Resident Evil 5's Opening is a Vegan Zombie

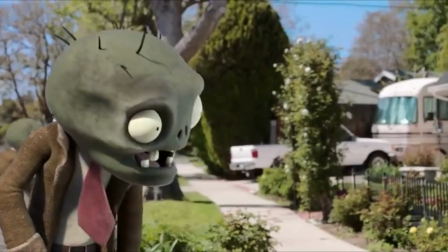Resident Evil 5 is like a vegan zombie. The vegan zombie has a desire for flesh and meat locked into its very DNA.
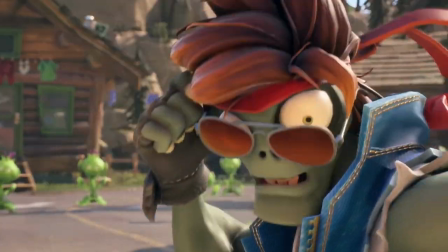It has the appearance of a rotting husk, slouching towards its prey with one goal: to chomp on your skull.
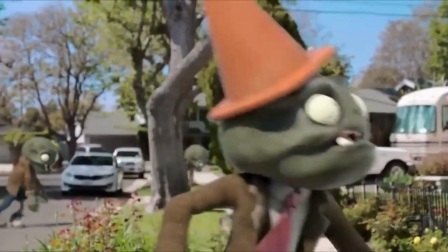But underneath its moulding brain, it wants to push past its fleeing victims and instead scoop up a healthy salad.
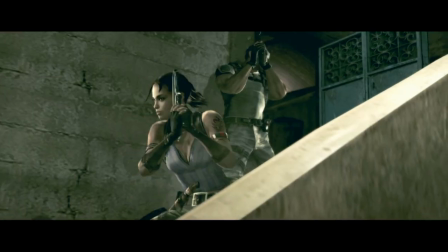Resident Evil 5 has a desire to scare its player, to give you chills, thrills, a creeping unease, a sense of panic.
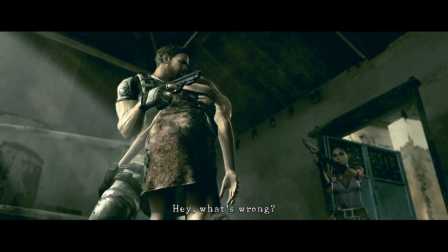It slathers itself in blood and guts, but it's uncertain about what its primary goal is.
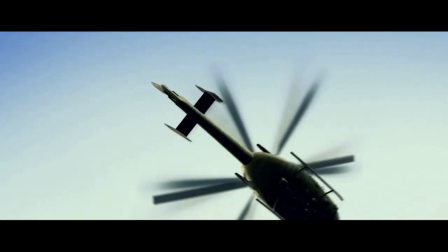It claims it wants to terrify you, but it shoves horror fans aside in favour of a desert military shooter.
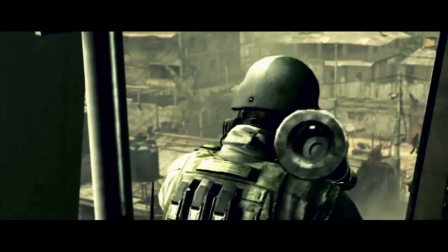Both are oxymorons, impossible, confused about what they're supposed to be.
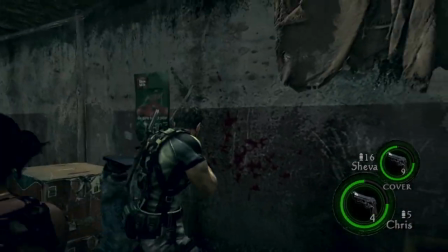And I have a soft spot for Resident Evil 5. I had a blast playing it when it first came out, drizzling some occasional tension into its bang bang blast time,
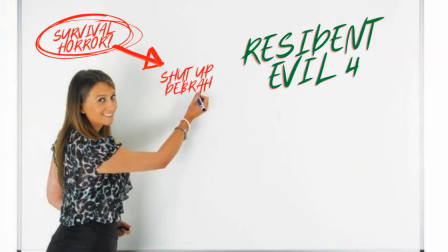but its atmosphere was destined to fail when Capcom splattered Resident Evil 4 but Africa up on its whiteboard.
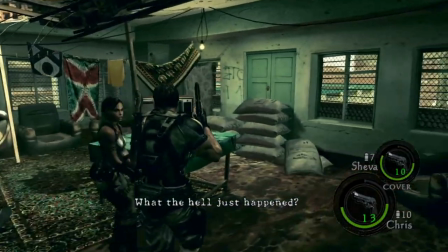Resi 5's biggest issue isn't that its opening is reductive,
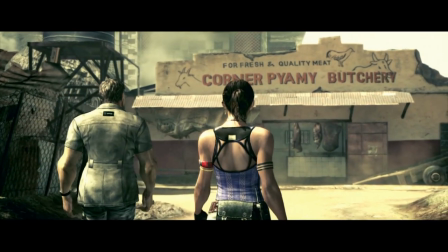like with Resident Evil 3 Make, but that it's bland because it doesn't know what it wants to be.
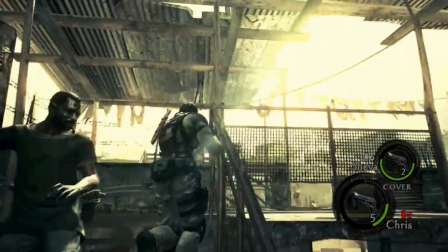People slap the term action horror on reviews of it, but that's such a contradictory phrase that it's the vegan zombie of buzzwords.
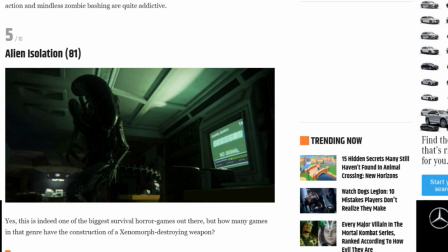Game Rant lists Alien Isolation as an example of this. Alien Isolation!
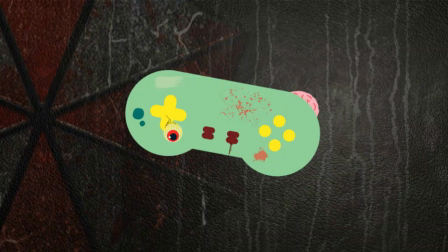If Alien Isolation is an action horror, then the fucking term has lost all meaning. Check yourself, Zach Gass.
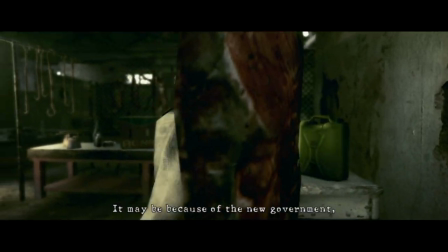Resident Evil 5 is a vegan zombie. Let's look at how the opening embodies that.
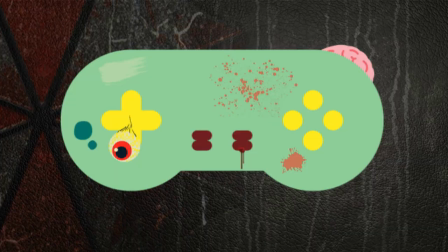This is the first 10 minutes.
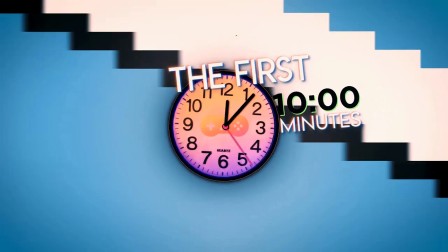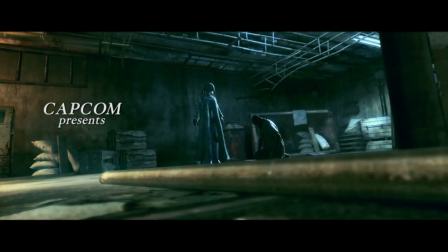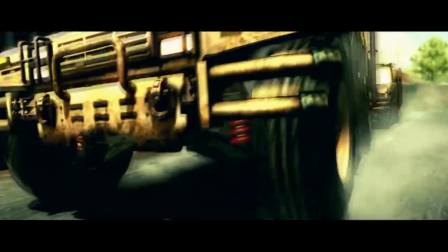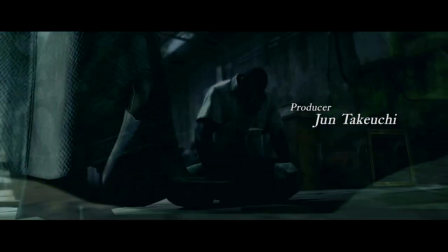Five's opening has a lot of parallels to 4's, like Capcom were slowly ticking off a checklist as they go.
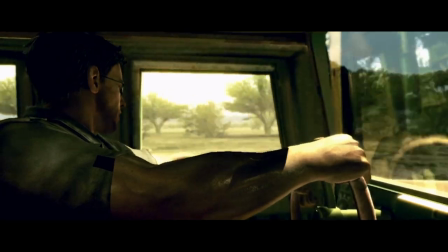Our main character is in a foreign country. It opens with music indigenous to the setting.
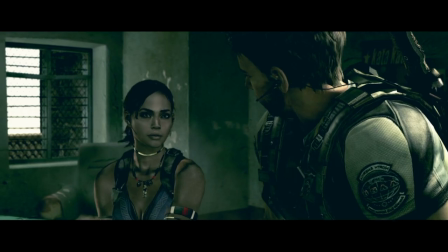There's a standoff with a humanoid enemy who seems distinctly not zombified in an enclosed space,
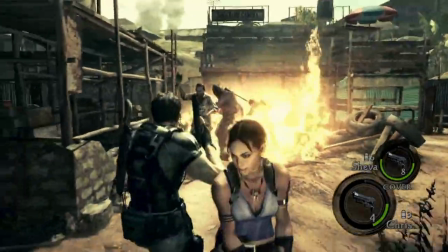followed closely by a wide open area where the player needs to handle waves and waves of enemies, one of which is specifically dangerous while the clock runs down.
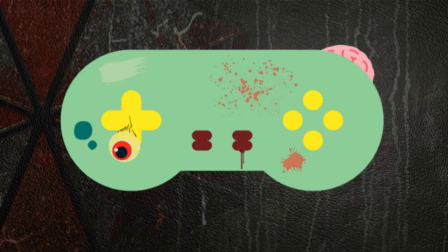But unfortunately, Resi 5 learns the wrong lessons from Resident Evil 4.
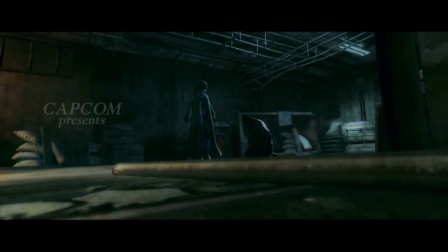The opening minute features a masked stranger looking over a meditative Majini, our main enemies in the game.
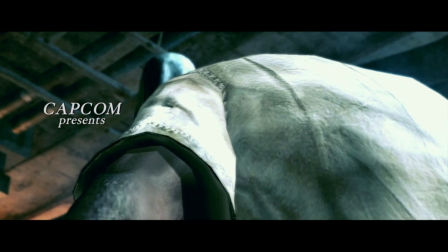The slow, tender camera shots encircling this pairing draw attention to how voluntary a lot of this feels.
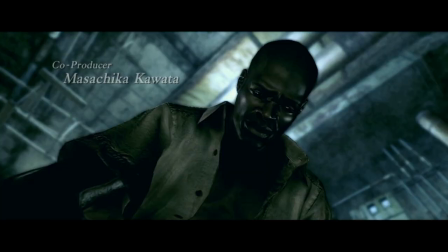It appears that the Majini has willingly undergone his monstrous transformation,
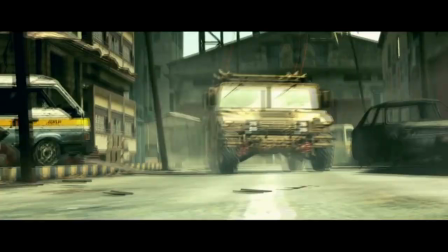but it's intercut with the faster cuts of the BSAA jeeps speeding towards the city in a hurried panic,
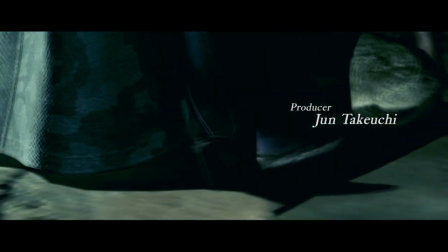working against a timer. As the Majini begins to feel the virus take over his body, he reaches out to the stranger and grabs her,
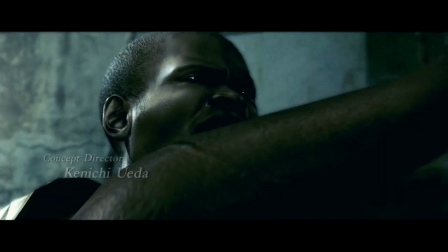gasping for help, clearly having changed his mind now that he's beginning to transform.
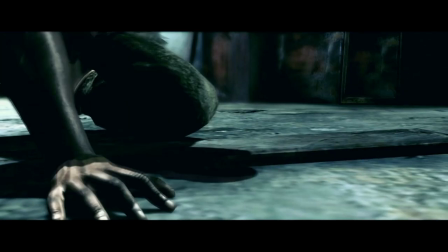But the mysterious stranger, dressed in a pointed mask reminiscent of old plague masks, rips their arm away before leaving him to evolve.
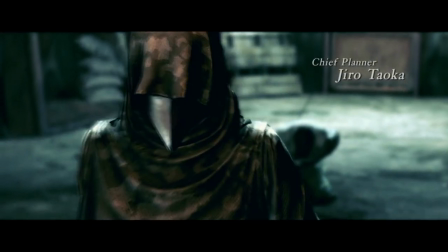The opening is both vegan and zombie.
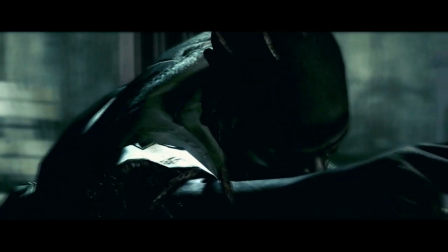The slow, pensive tone of the Majini changing keeps being attacked by the armed soldiers in their jeeps,
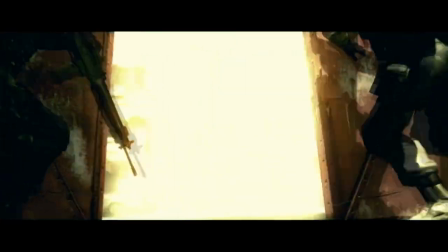issuing orders to each other, already on high alert, before Resident Evil 5's setting can even be fully established.
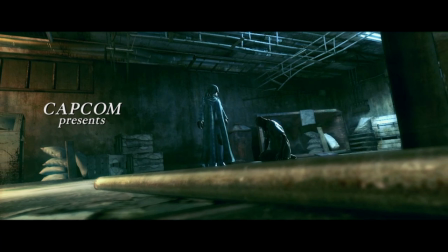The music playing, titled Prey, does a solid enough job of setting up that we are in Africa due to the tone and cultural sound being used,
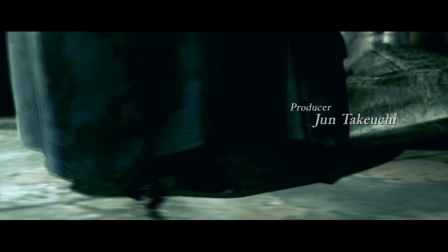but Prey is indicative of a wider issue with our African setting. Prey, as a song, is in Swahili, just like the language the Majini speak.
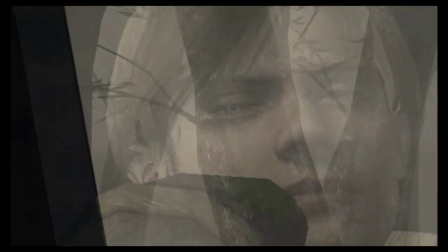Resident Evil 4 opened with a lyricless flamenco song, focusing on vocalizing rather than the Spanish language to keep things abstract.
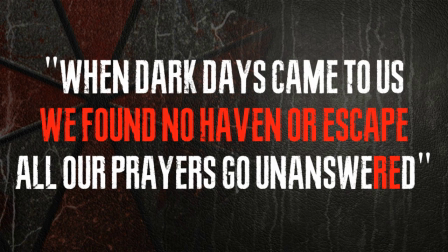Prey doesn't. It has lyrics, both in Swahili and further into the song, English.
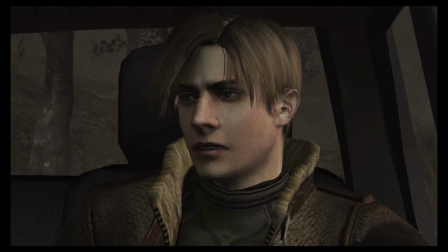Where Resident Evil 4 set itself in an ambiguous, unnamed, unrealistic depiction of Spain to translate our fear of the other, Resident Evil 5 tries to ground itself.
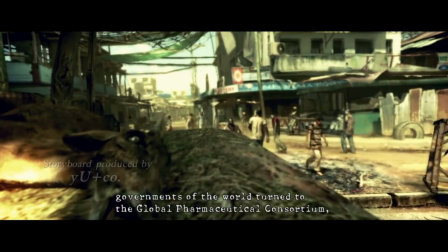The town of Kijuju, whilst being fictional, is given a homogenized identity in keeping with how the West views Africa.
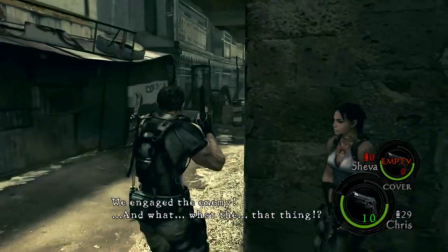A newer yet impoverished cityscape, vast screams of desert,
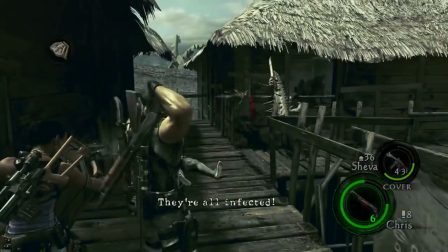marshlands where the Endapaya tribe have built huts and fight you with bows and arrows, oil fields.
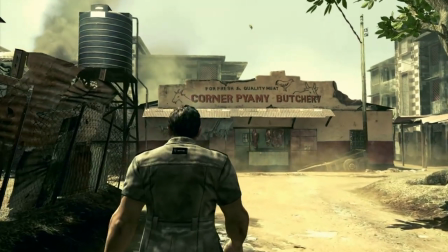The game on the whole glues together numerous scenes from real-life Africa to create a geography that Westerners would recognize.
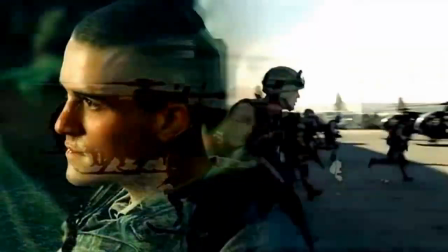You only need to look at interviews with Jiro Tuaoka where he states that Black Hawk Down,
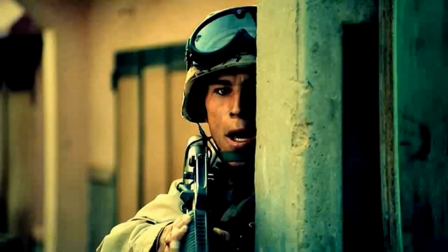of all things, was an inspiration for the game to see how Africa's presentation here is.
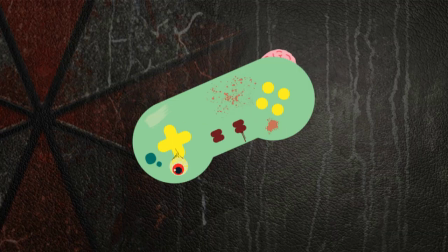It's muddled. And no, before you start, I'm not talking about racism here.
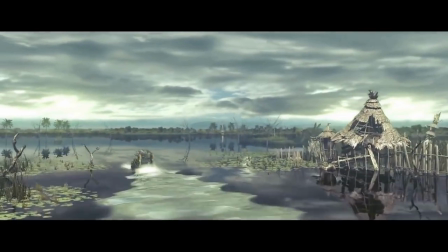I don't feel qualified to give an opinion on it.
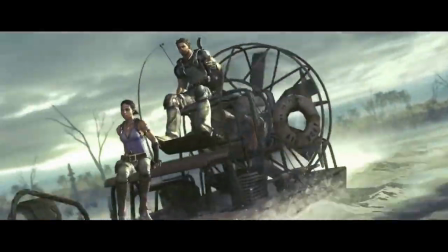I'm talking about how the presentation of this setting undercuts Resident Evil 5's attempts to recreate that fear of the other.
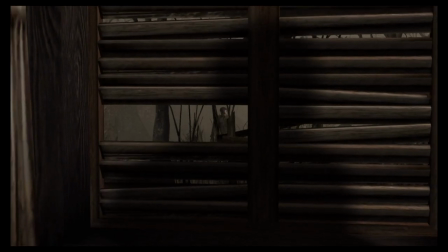Resident Evil 4 fell out of time, out of sync with real-life Spain, right down to the currency being used.
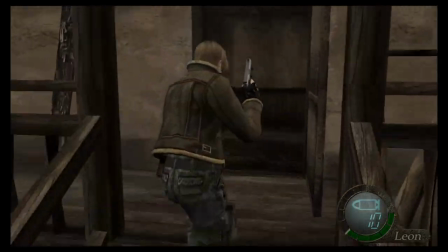You'd find pesetas on enemies and shacks, but Spain hadn't used pesetas for 6 years when the game came out.
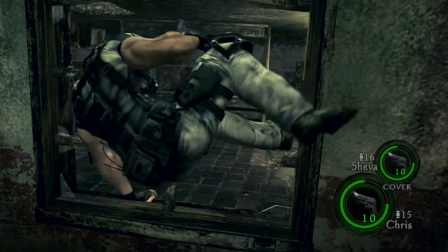Resident Evil 5 uses Nigerian Naira, a real-world currency currently being used in Nigerian regions today.
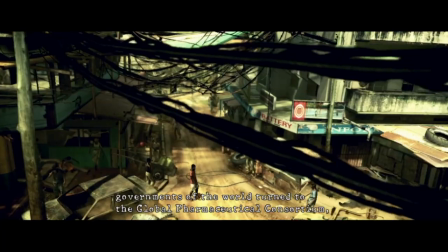It's the perfect example of how so much of Resident Evil 5 tries to put down roots in an Africa which,
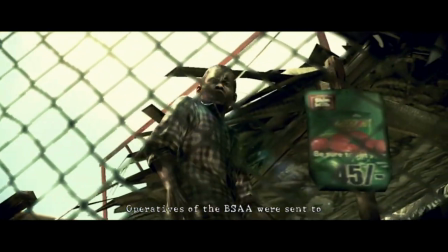while not completely realistic, is at least familiar to us because of the movie, TV shows, and yes, games we interact with.
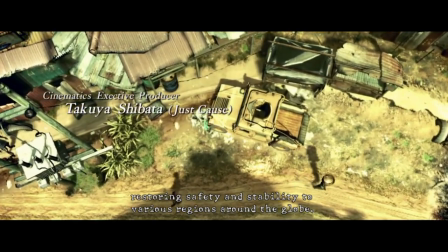As a result, there is no fear of the other here, not like how Resident Evil 4 approached it.
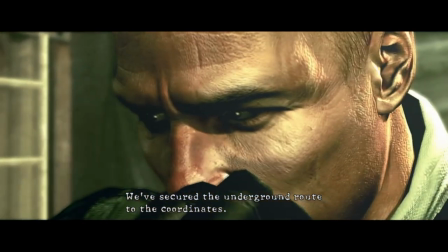As the BSAA agents roll out of their jeeps, we hear Captain Deschant report in that the area's secure and our scene cuts to black,
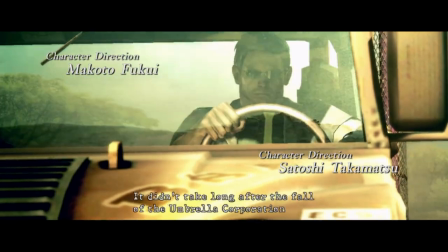opening up on some rolling African plains and Chris Redfield, now the size of a fridge, driving towards Kijuju.
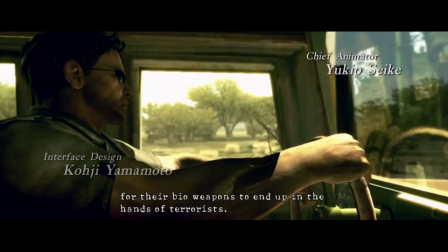His inner monologue fills us in on the socio-political landscape of Kijuju.
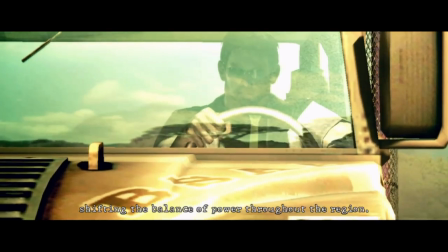The area is destabilized, the introduction of bioterrorism has caused the local government to fall, and it's a free-for-all.
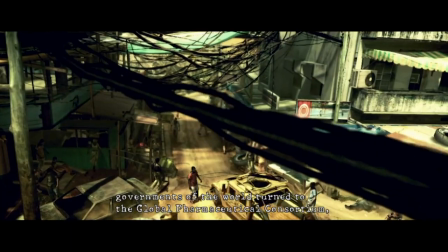But Chris isn't the real problem here. It's the little, living society we're seeing in the cutscene.
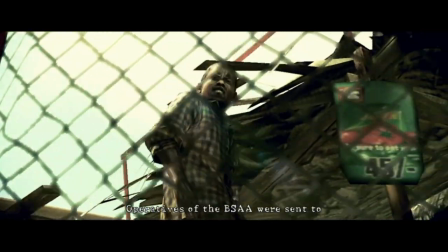The people of Kijuju are going about their business, they're chatting, attending a market, carrying water home.
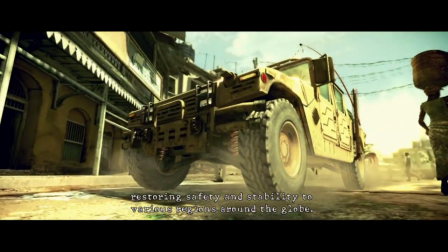We are seeing the area be populated with everyday chores before everything goes to hell.
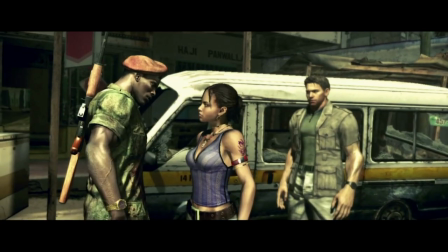Heck, even later, when Chris approaches the gate to enter the autonomous zone, there's a guard that stops him and Sheva, heavily armed with an AK-47.
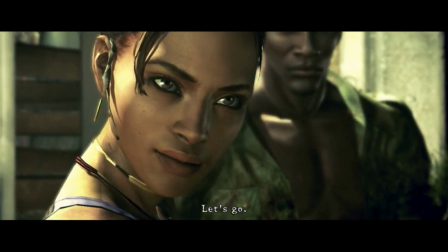Not only is there a local civilian population, but there are armed forces who might be able to help out later.
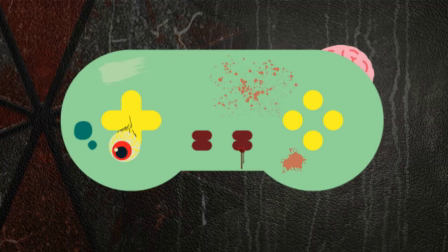Which leaves us with our most important first impression.
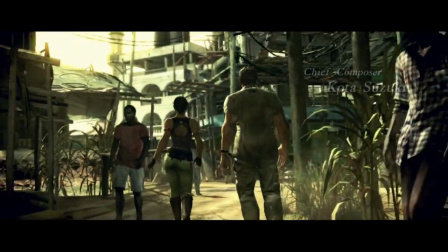We're not isolated like Leon was in Spain, Stars were in the Spencer Mansion, or Leon and Claire were in an apocalyptic Raccoon City.
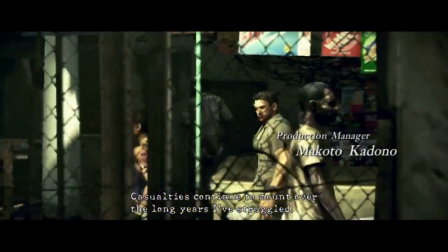We're not alone.
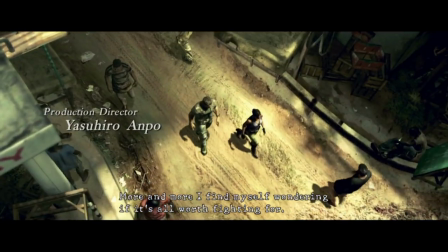We're starting surrounded by hundreds of potential allies, so the tension we felt in other titles simply isn't here.
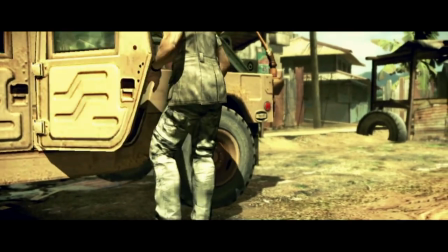As this curious choice begins to descend on the player, the game moves swiftly along, introducing Sheva Alomar's arse to us.
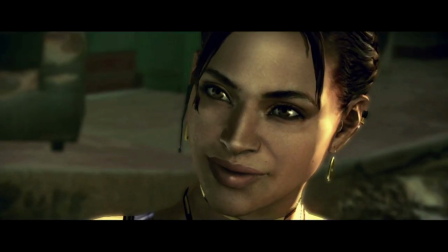Now, this might seem a little lewd and dehumanizing, but the game is actually foreshadowing the quality of her partner AI.
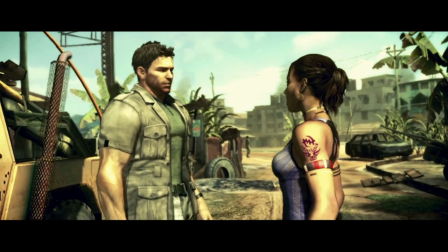One thing that Resident Evil 5 has over its predecessors is the introduction of an explicit theme and character path for our main character.
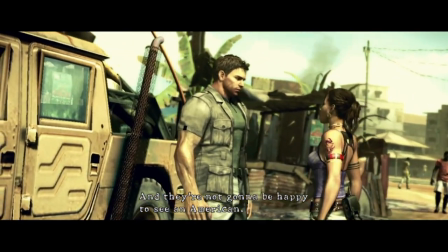When Sheva references that she'll be Chris's new partner, it clearly triggers something in him and we flash to a disturbing image for longtime series fans.
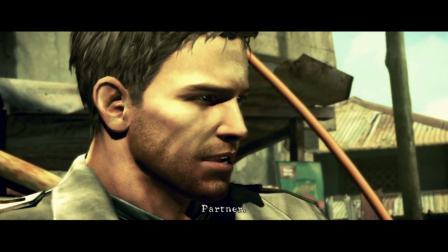Partner.
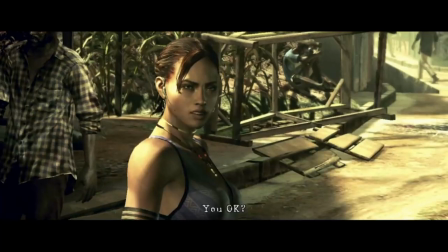Jill Valentine is dead, and this has been weighing on Chris for a long time.
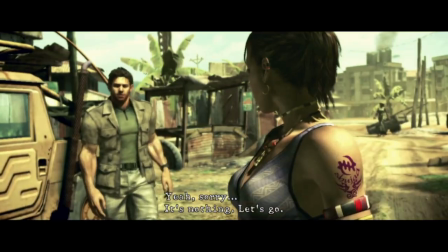It's a brilliant little mystery to keep the game chugging along in the background, and introducing it here,
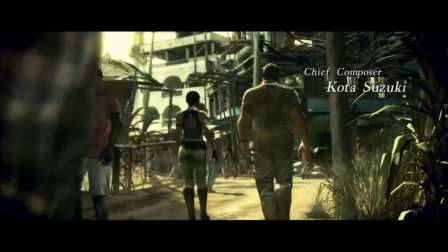before we even have control passed over to us, presents it as an important point to note,
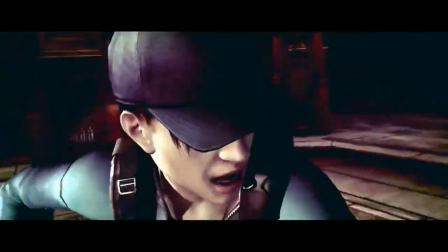later making the Jill Valentine reveal even more poignant.
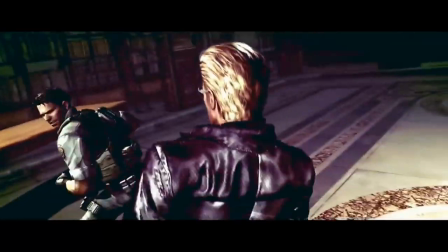It's heavy-handed, sure, but you've got to commend Resident Evil for at least trying to take its character writing seriously by the fifth mainline entry.
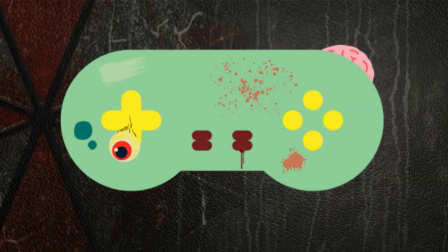We are 5 minutes in before gameplay is handed over.
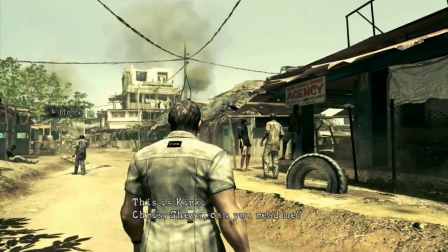The game camera closes in on Chris, tighter here than it will be later when we're armed and ready to kick ass.